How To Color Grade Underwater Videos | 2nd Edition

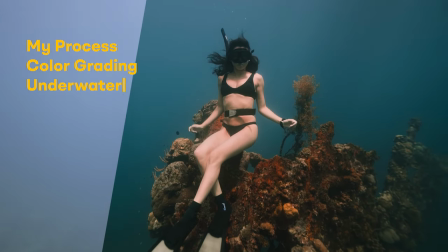0s
Today, I will show you how to go from this to that by using Adobe Premiere Pro. But the tips and tricks I will show you can also be applied if you're using DaVinci Resolve, Final Cut Pro, or even Luma Fusion. Basically, any video editing software that allows you to color grade. Here is our clip straight off the camera.
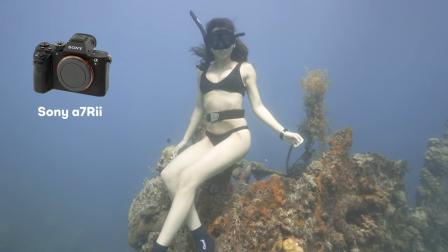22s
It was shot with the Sony a7R II, 8-bit colors, full HD.
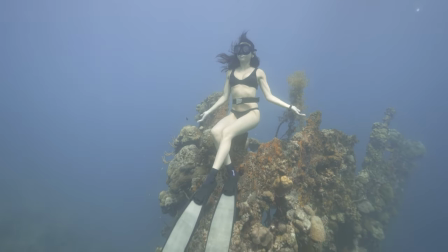27s
So not even the top specs you could expect from cameras available today. And yet, we're gonna make it look really nice.
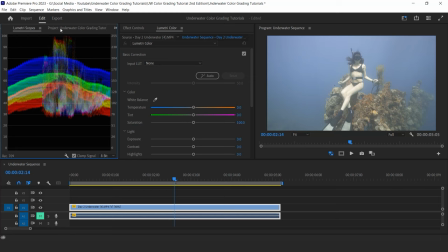34s
I organize my workspace in order to see the Lumetri scope, project, the effect tab, the Lumetri tab, the monitor, and my timeline.
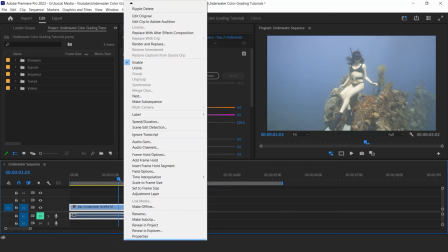43s
I shot my clip at 60 FPS and use a 24 FPS timeline, so it gives me the option to slow down my footage at 40% and get a smooth slow-mo effect.
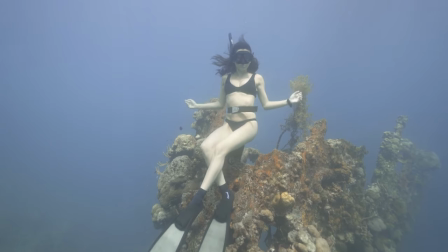55s
I also shot this clip with a flat picture profile, not logged though, but I think it was Cine 2 or Cine 4 maybe. This allows me to get an image that is not too contrasted or saturated yet, which gives me more freedom to color grade. If you shoot with a GoPro, you can choose the color option flat to get this type of color. If you shoot standard or picture profile off, you have less room to play with your colors when editing because everything is already contrasted and saturated. The quality of your image and your grade will start falling apart pretty quickly, preventing you to get good results.
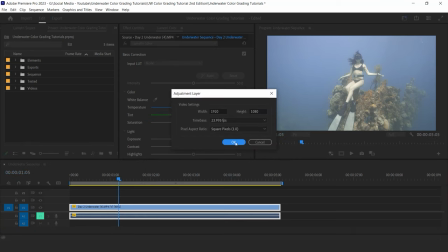90s
Before starting the color grading process, I make sure I add an adjustment layer on top of my clip so I can separate the grade from the clip itself.
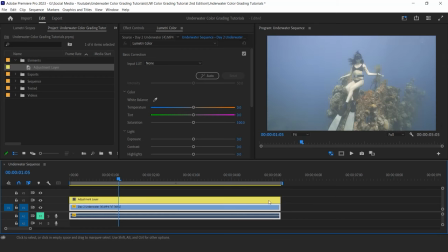99s
It is a better way to organize your edits, but if you feel like applying the grade directly on your clip, be my guest.
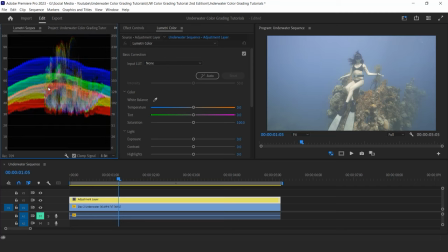105s
Now, let's start the color grading process. Step 1, create contrast. Upon checking my Lumetri scope, I see that my clip is a little bit bright but fairly well exposed, since I'm not crushing any whites or blacks. The freediver is maybe slightly overexposed, but nothing that can't easily be fixed. Overall, it's a good start, and my first goal is to create more contrast by expanding my shadows and my highlights.
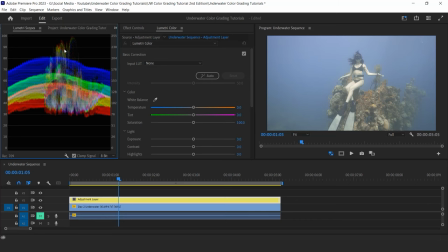130s
For this, I can try two approaches. Number one is using the basic exposure tools: contrast, highlights, shadows, white, and blacks. The goal is to contrast my image more, and here is how to do it.
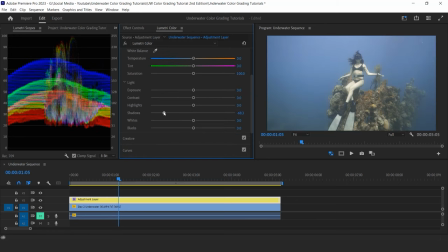143s
Because my image is slightly too bright, I start by bringing my shadows down and my blacks. I boost my contrast to add separation between the highlight and shadows. And because the skin of my subject is too bright, I also bring down the overall exposure and bring down the highlights and whites a little bit. If this image wasn't already too bright, what I would do is actually boost my highlights in order to create more contrast. But in this case, the image requires something a little bit different. Now, let's check the before after.
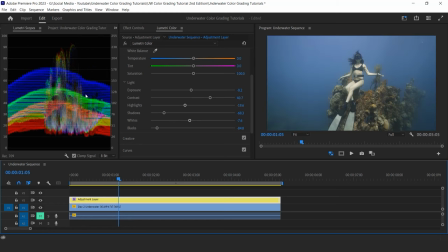175s
That's already a good improvement. But my preferred approach is not to start with the basic tools for light management.
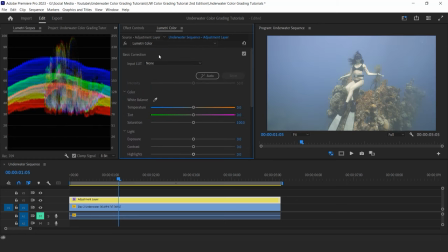182s
I usually start with my curve tool and then fine-tune with the basic tools if needed. So let's do this now. I reset all the effects applied and go to my curve tool instead.
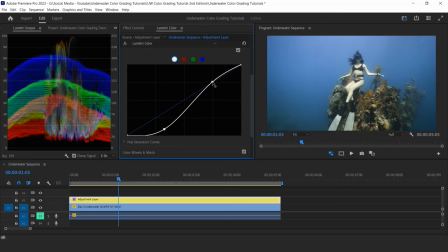193s
I will create an S-curve in order to darken my shadows and brighten my highlights. Same principle as earlier, but with a different approach, one that is usually gentler and more efficient.
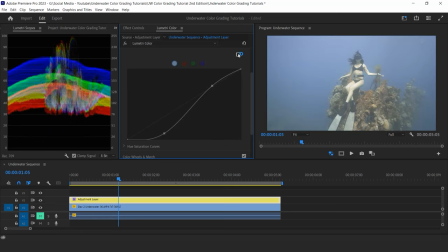204s
See how I am able to impact my shadows much more than just using the basic tools from earlier?
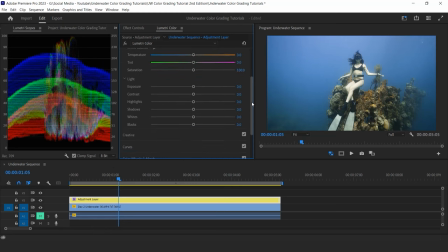210s
We arrive to the same type of result with only one tool. Then, if I want to work more on my lights, I can go back to my basic tools and fine-tune the result even further. I find that the skin of my model is a bit too bright. We can see that here in my Lumetri scope also.
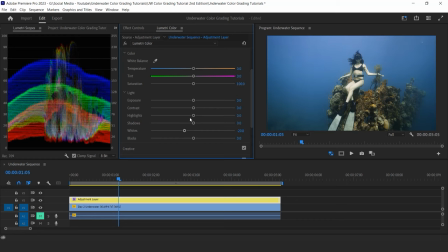227s
It's very close to the top. So let me try to decrease a bit my whites and even my highlights. And because I'm trying to get my skin tone darker, I'm impacting the overall image. So maybe I can try to brighten a little bit my shadows to counterbalance and boost a bit my contrast.
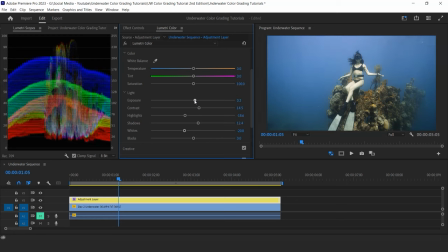243s
I'll bring down my global exposure like before a little bit to get a more cinematic feel.